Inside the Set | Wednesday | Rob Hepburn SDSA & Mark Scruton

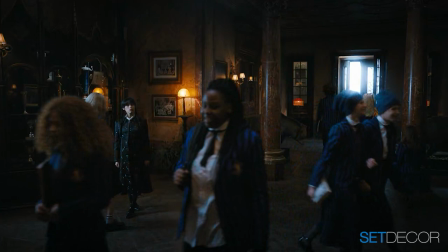because it had like this core structure in the middle which kind of had a vague adams family thing to it and then it had lots of dead space that
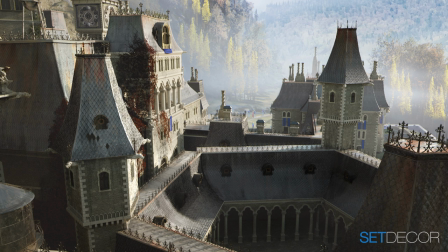we could build our architecture on top of which was which was really good for us because it meant we weren't tied into it particularly
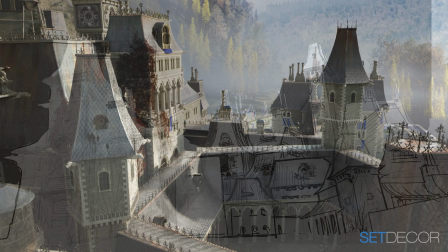we could sort of take what we already had as designs and blend them into that that um structure which sort of worked it was weems's office and
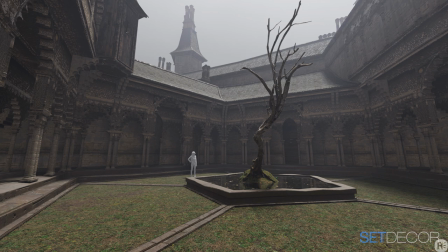the central entrance wasn't it there was the main interior location rob i think yeah and then canti casino for the exteriors but then the quad and
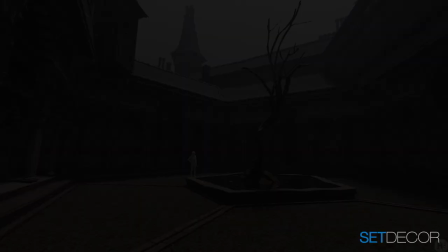everything else we built oh wow her office was amazing the principal's office was just incredible and the drapery you had me at the drapery
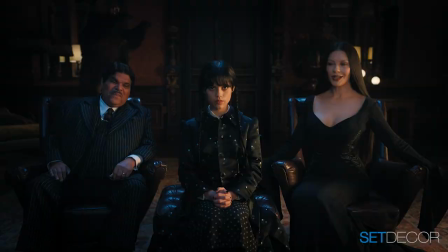good to know the draperies were uh were pretty awesome and i think the pièce
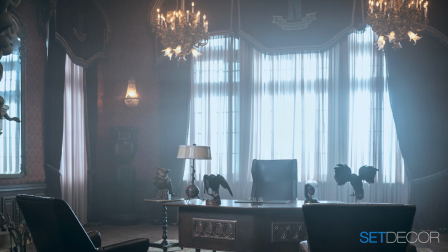resistance on them was was putting the big nevermore logo embroidered on the center and
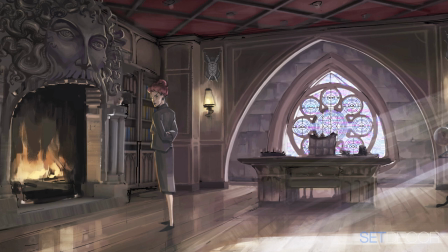i thought that was pretty cool It was exquisite. Absolutely. It was just beautiful.
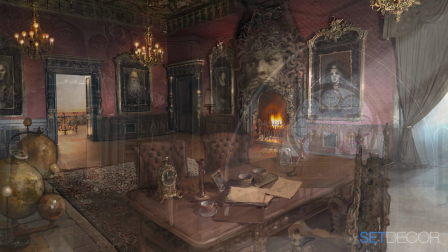Such a fun set. And, and, you know, everything in it was shopped from everywhere.
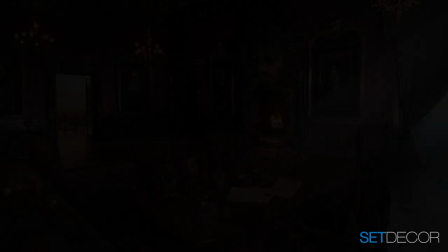The desk came from just outside of Boston. It was a really interesting piece.
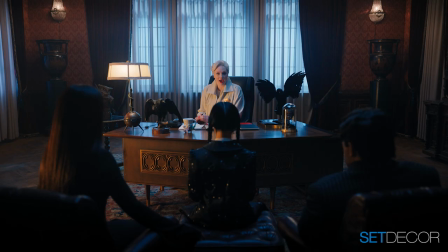It was custom made for a Californian CEO in the 60s,
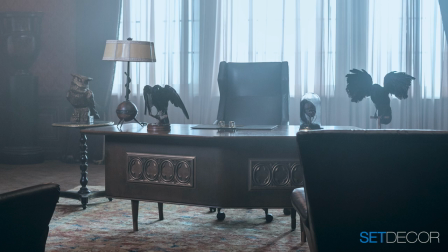designed and built by an architect and ended up in this little shop outside of Boston. and then we found it and
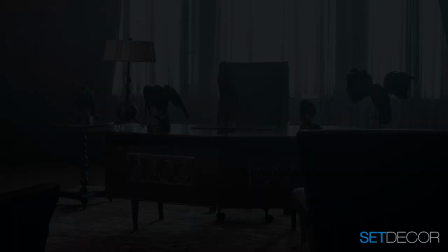like many things ended up on a plane and we arrived on time it was so perfect that desk as well I
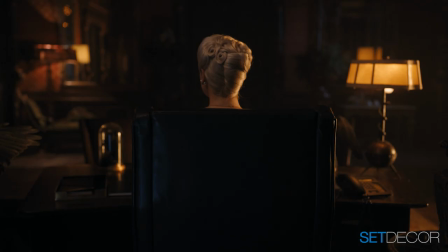think it's my favorite piece in there because it was it's so it was such a great mix of that sort of gothic detail and the 60s sort of
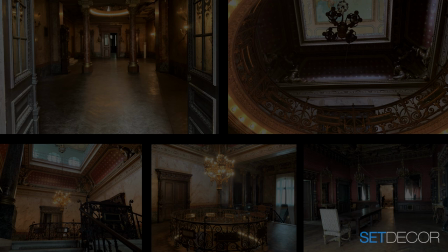modernist feel to it which is what we want to try and get into that space was like the eclectic mix of furniture and ornamentation with the gothic oh it was just it was just gorgeous and then the fireplace was fantastic oh it's so beautiful that
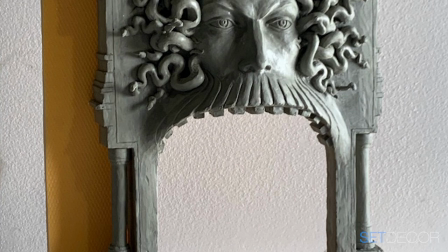was a thing we had we had to sort of build it into an existing doorway luckily there were there was a spare one which we could sort of block up and build it
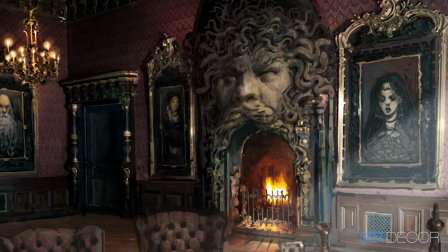in front of it and we sort of we sculpted it part in the workshop and then installed it and re-sculpted it when it was there
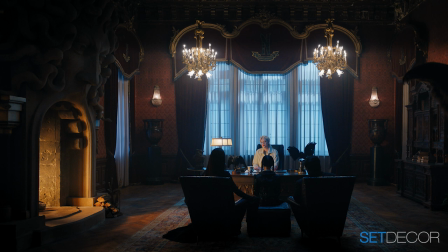to try and blend it in yeah you can't you can't think you can tell it wasn't there before most people think it was part of the room
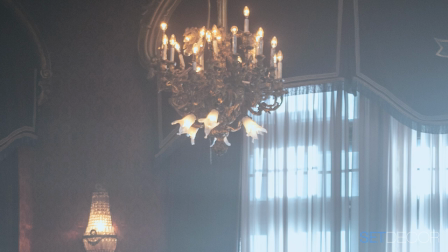until i pointed out we put it in i mean it sells the ambiance and and the chandeliers
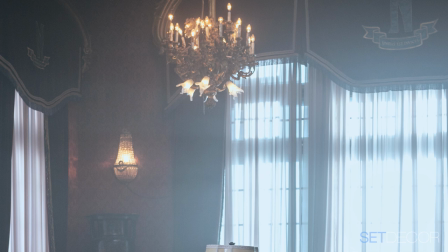rob were amazing they were in the locations it's beautiful location in downtown Bucharest but they were none of them worked and
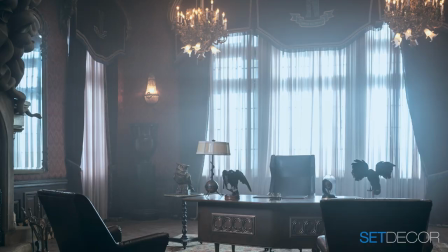many pieces were mixing missing so we had a glass blower actually make the uh shades for us and uh you know just recondition them all and but there there's just so great such a great asset that they were there but sourcing all of those craftsmen and getting that work done
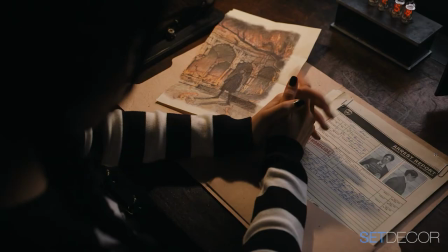with not much time on the ground it's kind of phenomenal
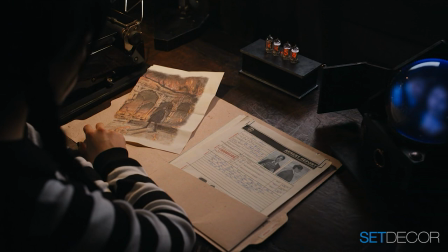I found one thing that was great about Romania is that there there were craftsmen and
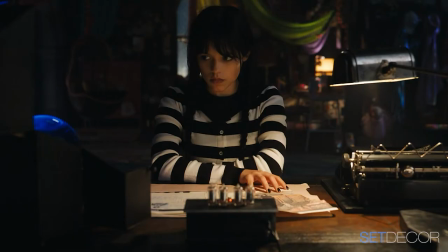there's just still that that sort of sensibility of old world craftsmanship and these old skills and
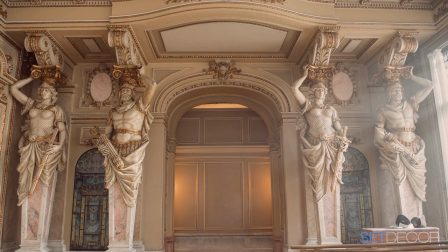they could really pull stuff off I think that was a real surprise to us all wasn't it they make the making
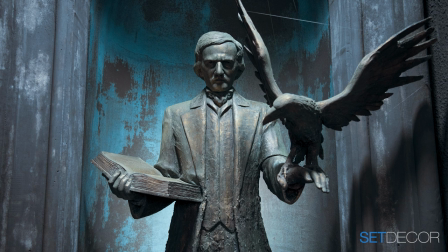generally was was very good and very quick some of the stuff they turned around for us was phenomenally quick actually
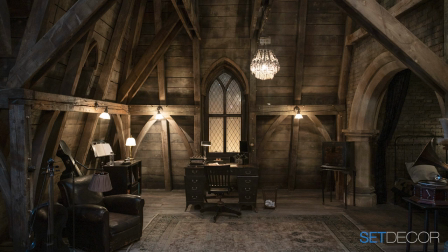you know the atmosphere on the Friday and it would turn up on the Monday and you really didn't understand how they should get it done which which saved us because I didn't wouldn't
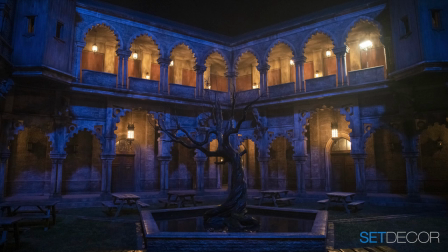expect that and it it seemed to happen by magic sometimes i was so happy with that because you know builds were an essential part of this show and
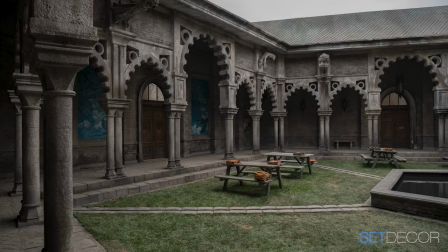uh lead man marius has a fab shop he has his own studio and a fab shop and those guys they just i take something in and say we need three more of these like a hospital bed and they would just knock it out and and perfect you wouldn't know which is the original you wouldn't and that just that saved my butt so many times I have to say that Enid and Wednesday's room was incredible. And the change that you made as Wednesday moved in with the stained glass half,
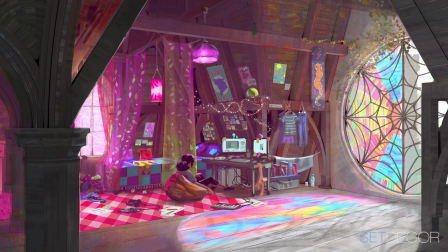it's just it was just perfect. But I assume that was a built set, right?
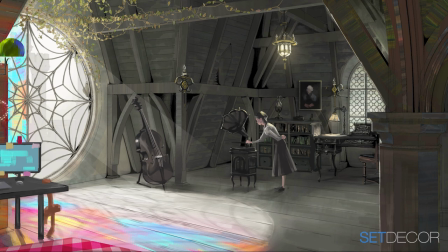Yeah. Yeah, it was quite a complicated set because they had to have the interior and the exterior.